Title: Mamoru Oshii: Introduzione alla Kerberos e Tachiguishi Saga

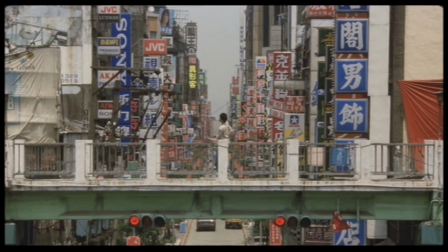3 anni dopo, Inui viene scarcerato per buona condotta e, sentitosi tradito dall'abbandono di Koichi, decide di rintracciarlo per vendicarsi.
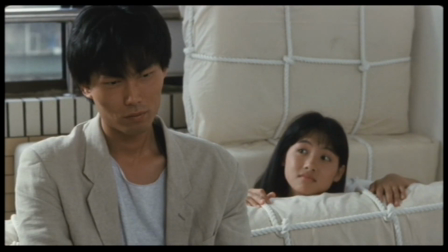Una soffiata da un misterioso benefattore lo conduce in Thailandia e lì farà l'incontro di Tang Mie, una ragazza che come lui è stata abbandonata da Koichi.
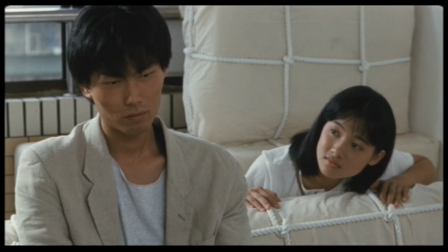Insieme gireranno per la nazione alla sua ricerca.
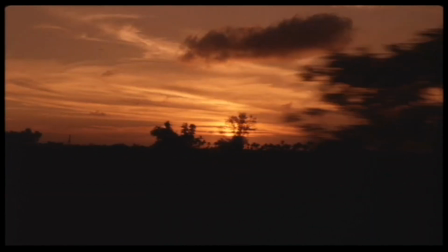Con questo prequel, Oshii adotta una direzione completamente diversa da quella usata per The Red Spectacles.
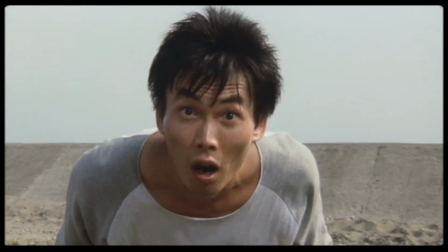Della comicità fisica e surreale di quel primo capitolo rimangono poche tracce, diluite in un film invece lento e riflessivo.
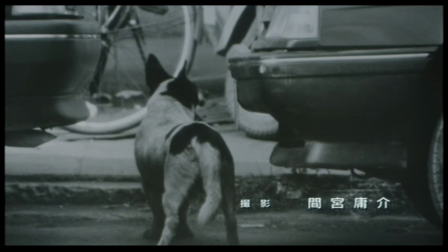Il parallelo tra i Kerberos e i cani si fa qui perno centrale di tutto il nucleo tematico del film.
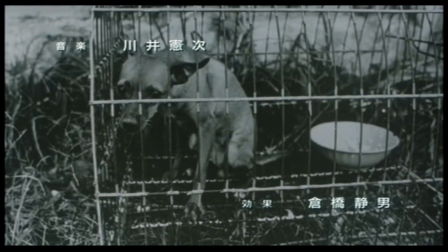Inui, abbandonato da quello che considerava il suo padrone, diviene un cane randagio che vaga senza meta,
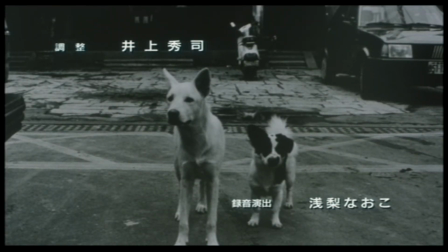mentre vive dentro di sé un conflitto tra il desiderio di trovare un'altra persona che lo accudisca e la diffidenza per gli esseri umani dovuta alla sua esperienza.
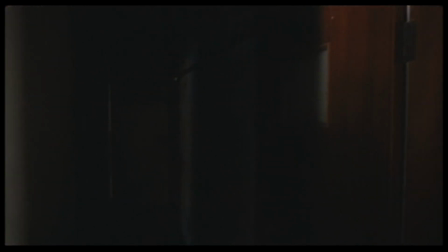L'odio che esprime per il suo ex capo è solo una facciata dietro cui nasconde il dolore per essere stato abbandonato.
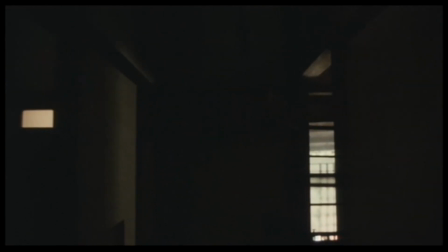Inui non cerca veramente una vendetta su Koichi, ma vuole chiedergli il perché di quell'abbandono.
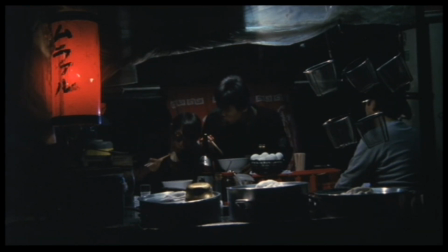Un cane però non ha i mezzi per comprendere la complessità delle ragioni del suo padrone e non può far altro che fidarsi ciecamente di lui.
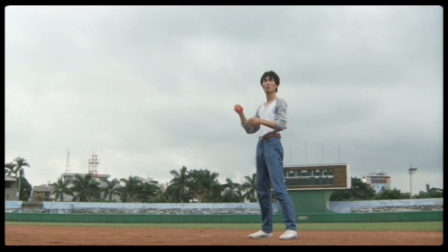Anche dinanzi alla volontà di quest'ultimo di abbandonarlo, l'unica cosa che il cane sa fare è domandargli ora, senza di lui, cosa dovrebbe fare.
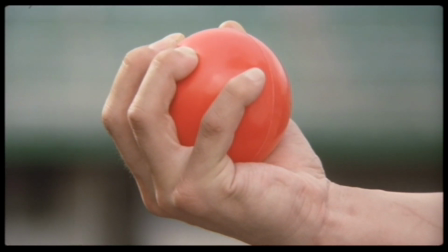Chiedergli, insomma, un ultimo ordine.
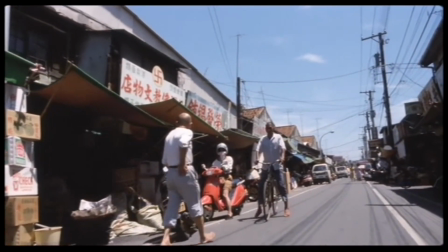Nel modo con cui tratta il tema della relazione tra cane e padrone, Oshii crea agli occhi dello spettatore un'ambiguità a cui non sembra esserci risposta.
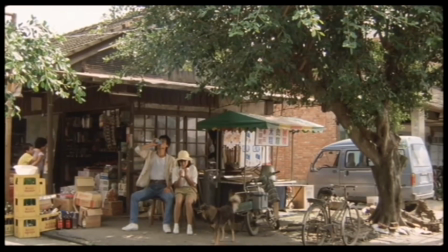Fino alla fine non è infatti chiaro a chi si è realmente rivolto il suo interesse.
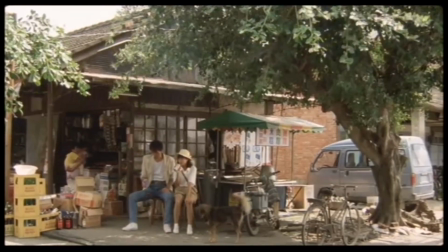Sta usando i cani per parlare degli esseri umani o sta usando gli esseri umani per parlare dei cani?
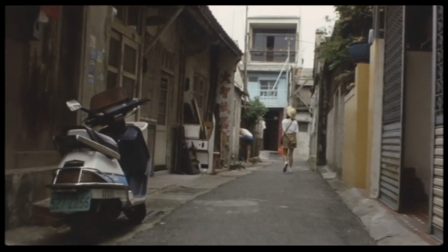C'è più di un momento nel film in cui lo spettatore viene completamente immerso nel punto di vista di un cane,
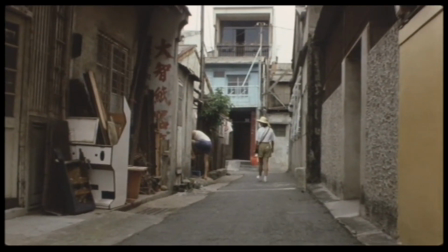tra cui alcune scene in cui la telecamera vaga per i vicoli di Taipei con uno sguardo dal basso,
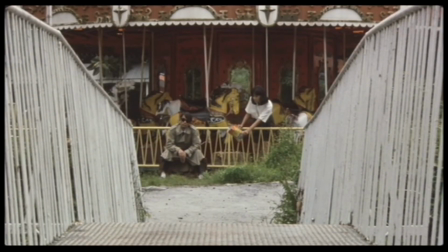seguendo Tang Mie come fosse la sua padrona, e il dubbio è proprio che Oshii non stia mettendo in scena una dinamica che sia metafora delle relazioni umane, ma che stia invece proprio tentando di studiare ed esprimere i sentimenti e la coscienza di un cane.
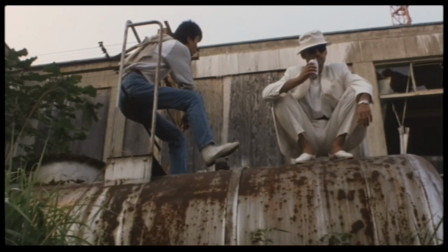Quel che è chiaro è che Oshii non condanna Inui per la sua incapacità a evadere da questa dinamica di cane e padrone,
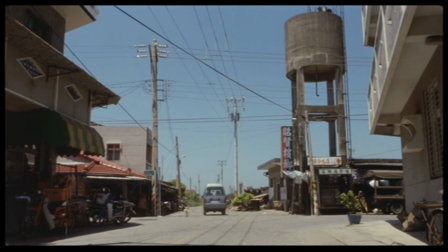esattamente come non condannerebbe un cane per questo. È invece partecipe della sua sofferenza per essere stato abbandonato, consapevole che l'unica sua colpa, se di colpa si può parlare, è di essersi affidato a un pessimo padrone.
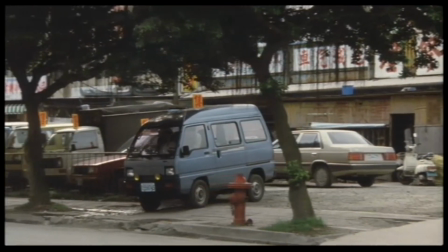Stray Dog è un film molto contenuto in tutti i suoi aspetti, anche nella durata.
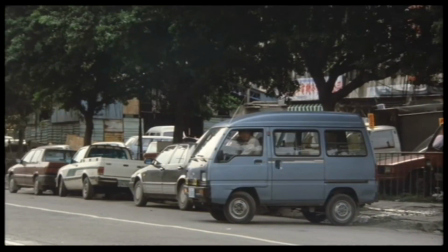Tutti i suoi sforzi sono incentrati sul comunicare sentimenti che sono pochi e semplici, ma allo stesso tempo incredibilmente vasti.
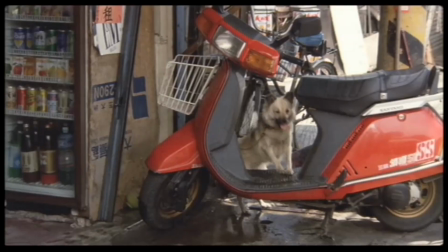Mentre fotografa un'incredibile Thailandia, prima urbana e poi rurale,
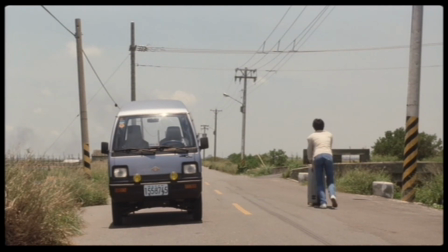che ci trasporta in un passato senza tempo, Oshii cattura lo smarrimento di un cane randagio.
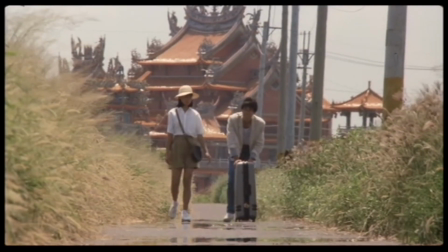Prima ha un livello emotivo,
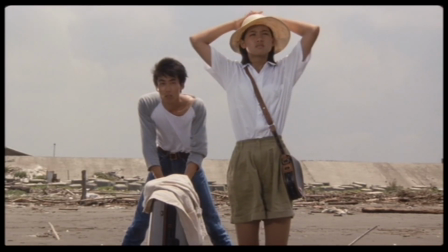tramite le tante sequenze prive di dialoghi in cui l'atmosfera è dettata unicamente dalla telecamera e dall'incredibile colonna sonora malinconica di Kenji Kawai.
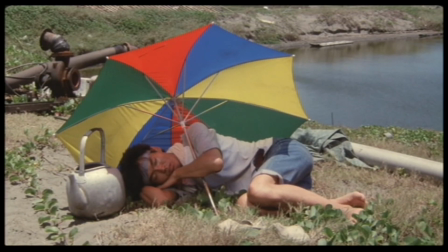E poi ha un livello teorico, con brevi ma incisivi dialoghi esplicativi, come se Oshii stesse prendendo appunti di quanto appena sperimentato.
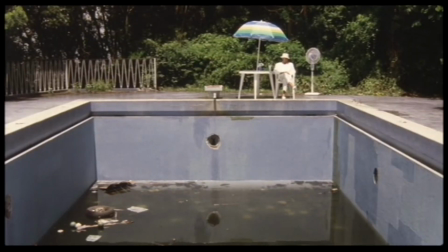Il risultato è un film tanto riflessivo quanto essenziale, la fatalità della storia di un cane che non riesce a far altro che essere fedele al proprio padrone, fino alla fine.
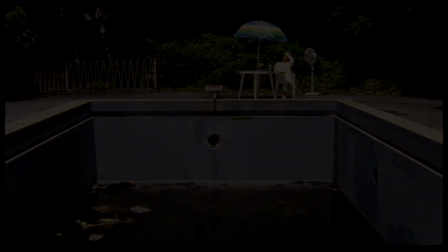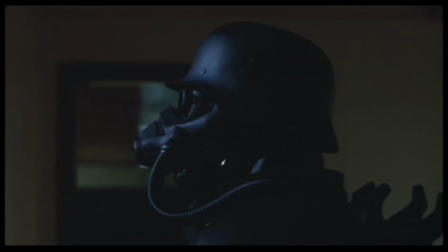Esattamente come il suo predecessore, Stray Dog non è un film di successo, ma Oshii continua a essere interessato a esplorare il mondo della saga.
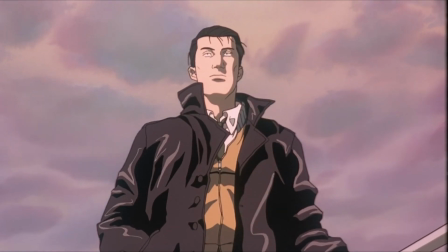Finito il suo lavoro sul secondo film di Pat Labor,
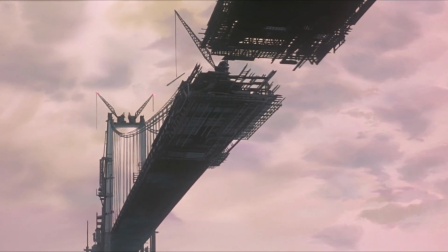viene convocato a un meeting con lo sponsor Bandai e decide di portare un proposal per una serie animata OAV tratta dal manga Kerberos Panzer Cop,
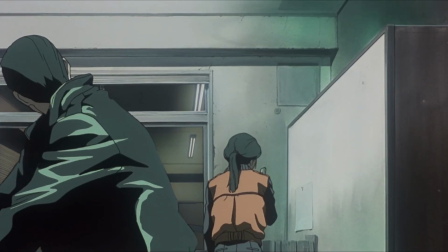scritta e diretta da lui.
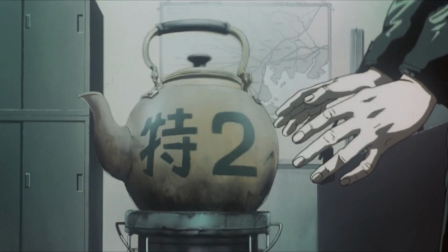Bandai però aveva altri progetti per lui e in quel meeting lo spiazza con la proposta di realizzare un lungometraggio ispirato al manga Ghost in the Shell di Masamune Shirow.
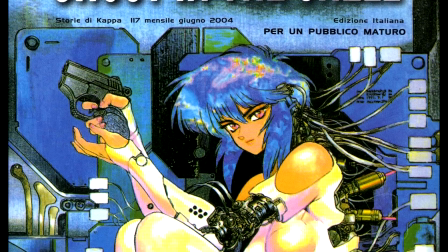Comunque, Bandai prende in considerazione anche la proposta di Oshii, che negli anni però evolve in una maniera differente.